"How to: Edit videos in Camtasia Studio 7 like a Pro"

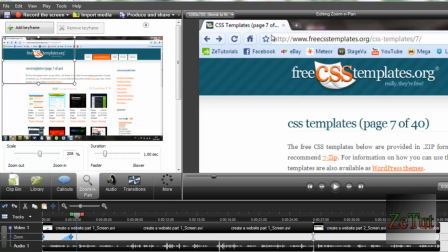Now, just as I zoomed in there, I want everything around this to be completely black, and I just want this free CSS templates to be highlighted. Everything else to be black around it.
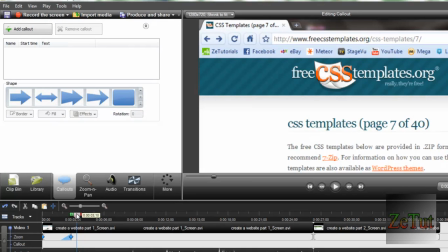So basically all you do is you go to callouts, click on where you want it, of course, on your timeline.
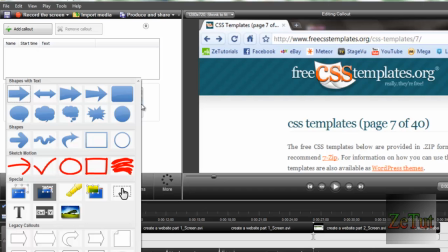This is basically the main thing of it. Click on this little downward button, and you're going to click on special and spotlight.
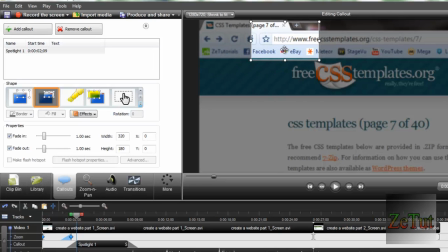Spotlight is basically, as you can see here, it'll give you a little spotlight on what you want to do. So I just want this little box right here, the address.
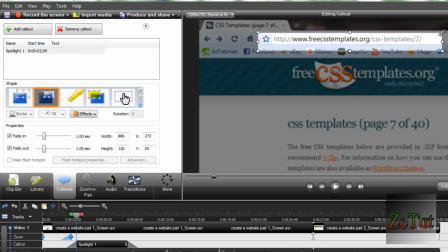I don't want anything else highlighted, just want the address. So I just click on that. And as you can see, my spotlight is highlighted, but it's way too long.
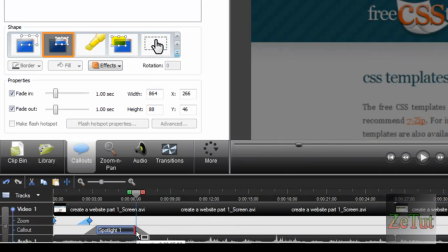I don't want it that long. I want it only small and short. I want it about, 4 seconds, maybe 3 seconds.
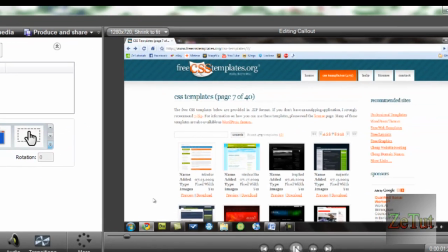3 seconds, we'd say. So now, when I click play on that, it's going to zoom in and it's going to highlight it like that.
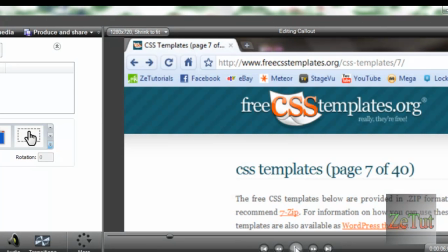So people know that that's what they're meant to go to.
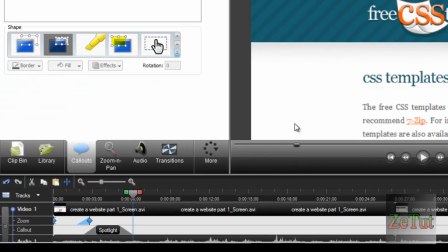It's very, very important that you know how to do that. Now, I want to zoom back out, so I'm just going to zoom out there quickly.
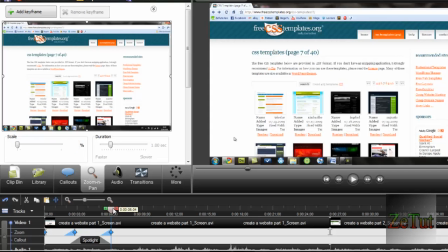But I also want people to know right from the start that I made this video.
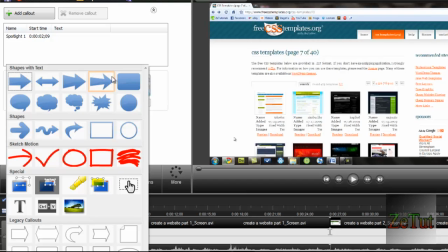So I'm going to go into callouts and I'm going to click on just this plain filled rounded corner.
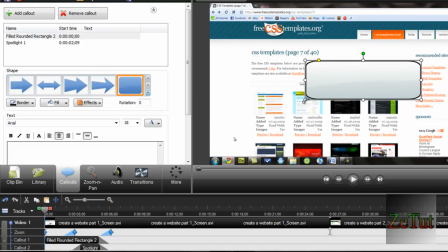And it's going to give me this little dialog box. Now it's in white. You can change the color in fill.
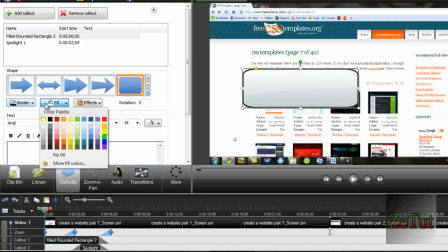You can change the border in fill. So we're just going to have the
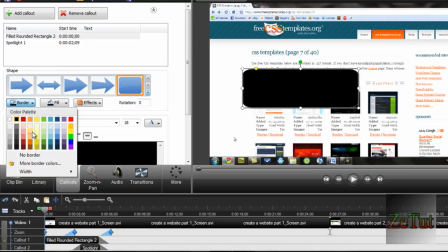fill in black, and we're going to have the border in, we'll say, this color here, a bit of a yellow.
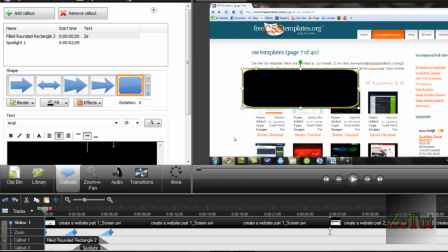And we're going to write inside there Z tutorials, because that's who made it.
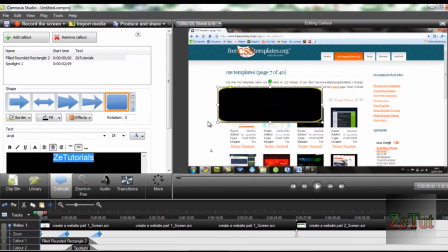Now, as you can see, it's in black, you can't see it, so we're just going to change that to white there really quickly.
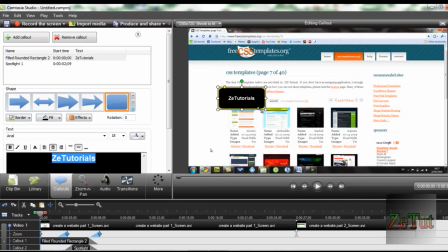And we're going to make it bold, why not? Now, it is too big, we're going to make it nice and small, about that size, so that's perfectly sized for that. And we're going to put it right here, we'll say, just up there, nice and nicely up there.
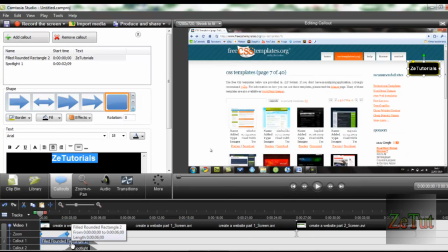And we want this to go the whole way through the movie, so we just click on that, click and drag it to the very, very end.
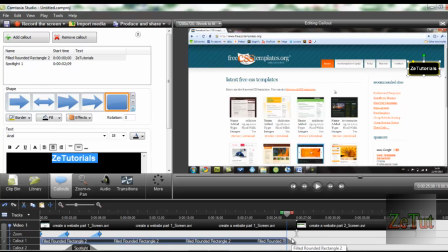Just like we did it before, click and drag it to the very, very end. Now we want the exact same thing here, so we're going to add a call out on the next movie, because as you can see, it stops there.
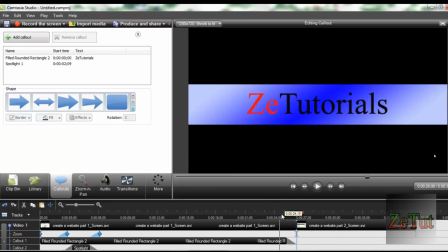So we want it to be pushed in there as well.
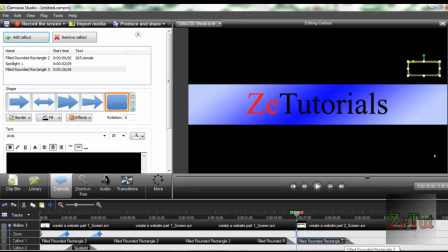So we just add that call out, and we just click and drag that to the end of the timeline, and write in Z tutorials again. So now we have that little logo going the whole way through the movie, and it's very, very easily done.
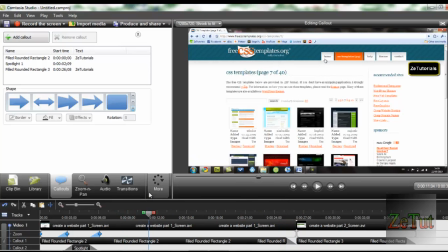Now, I'm about here in the video, and I want people to click on the home button here, as you can see. So I'm not even going to zoom in, I'm just going to go into callouts, and I'm going to go into this arrow right here. Now this arrow will bring up this little red arrow right here.
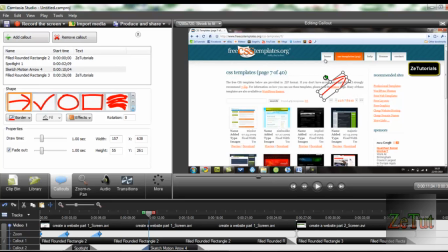You can change the color of that as well. And we're going to rotate it on the green, and we're going to have it facing that way.
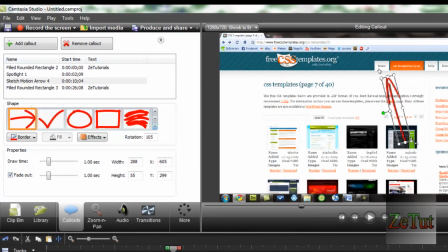We're going to have it pretty long, and we're going to have it there. So that means that when people play, that little thing will turn up in slow motion and they're going to know that they're meant to click on home.
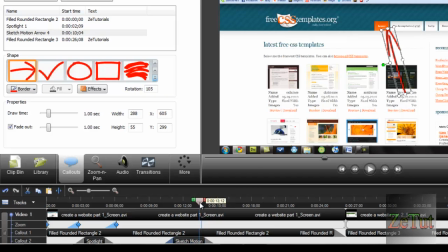But I want it to end there. I want it to end about there. I don't want it to be that long. So you can just mess around with that yourselves. You know what you want yourselves. Now I'm going to go on to transitions. Now transitions is very important if you have two movies together like I do here.
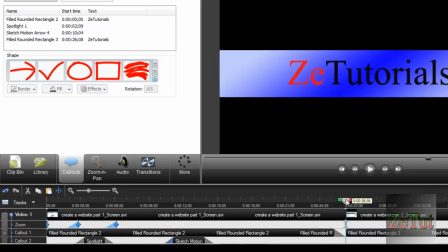As you can see, it just flicks between movies. But the viewer won't know it's after flicking. They'll be like, wait a minute, what's this here now? I was out watching one movie, now it's on to another one. So you want them to know that it's gone on to another one.
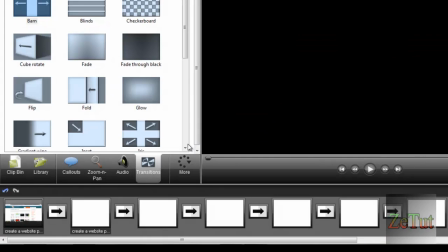So you click on the transitions logo, right? And it's going to bring up this little thing here.
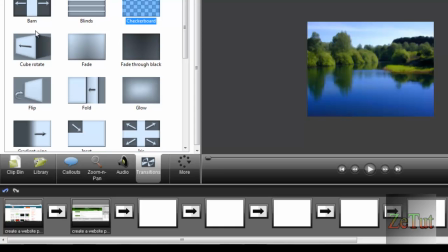You have a load of options. Just click on cube rotate, that's what I'm going to be using. And you click and drag it to the transition box. Now there's loads of transition box. That's if you've got multiple movies open and you can do different kinds of transitions between them.
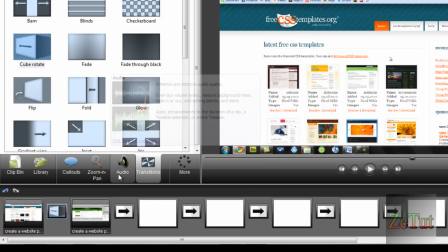I'm just going to click on that one, and I'm going to click OK, and I'm going to go into zoom and pan again.
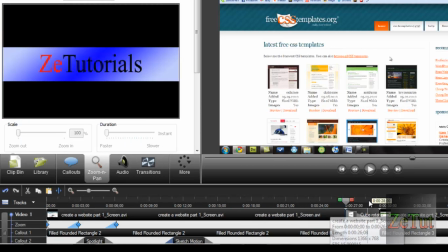So it'll bring me back to this.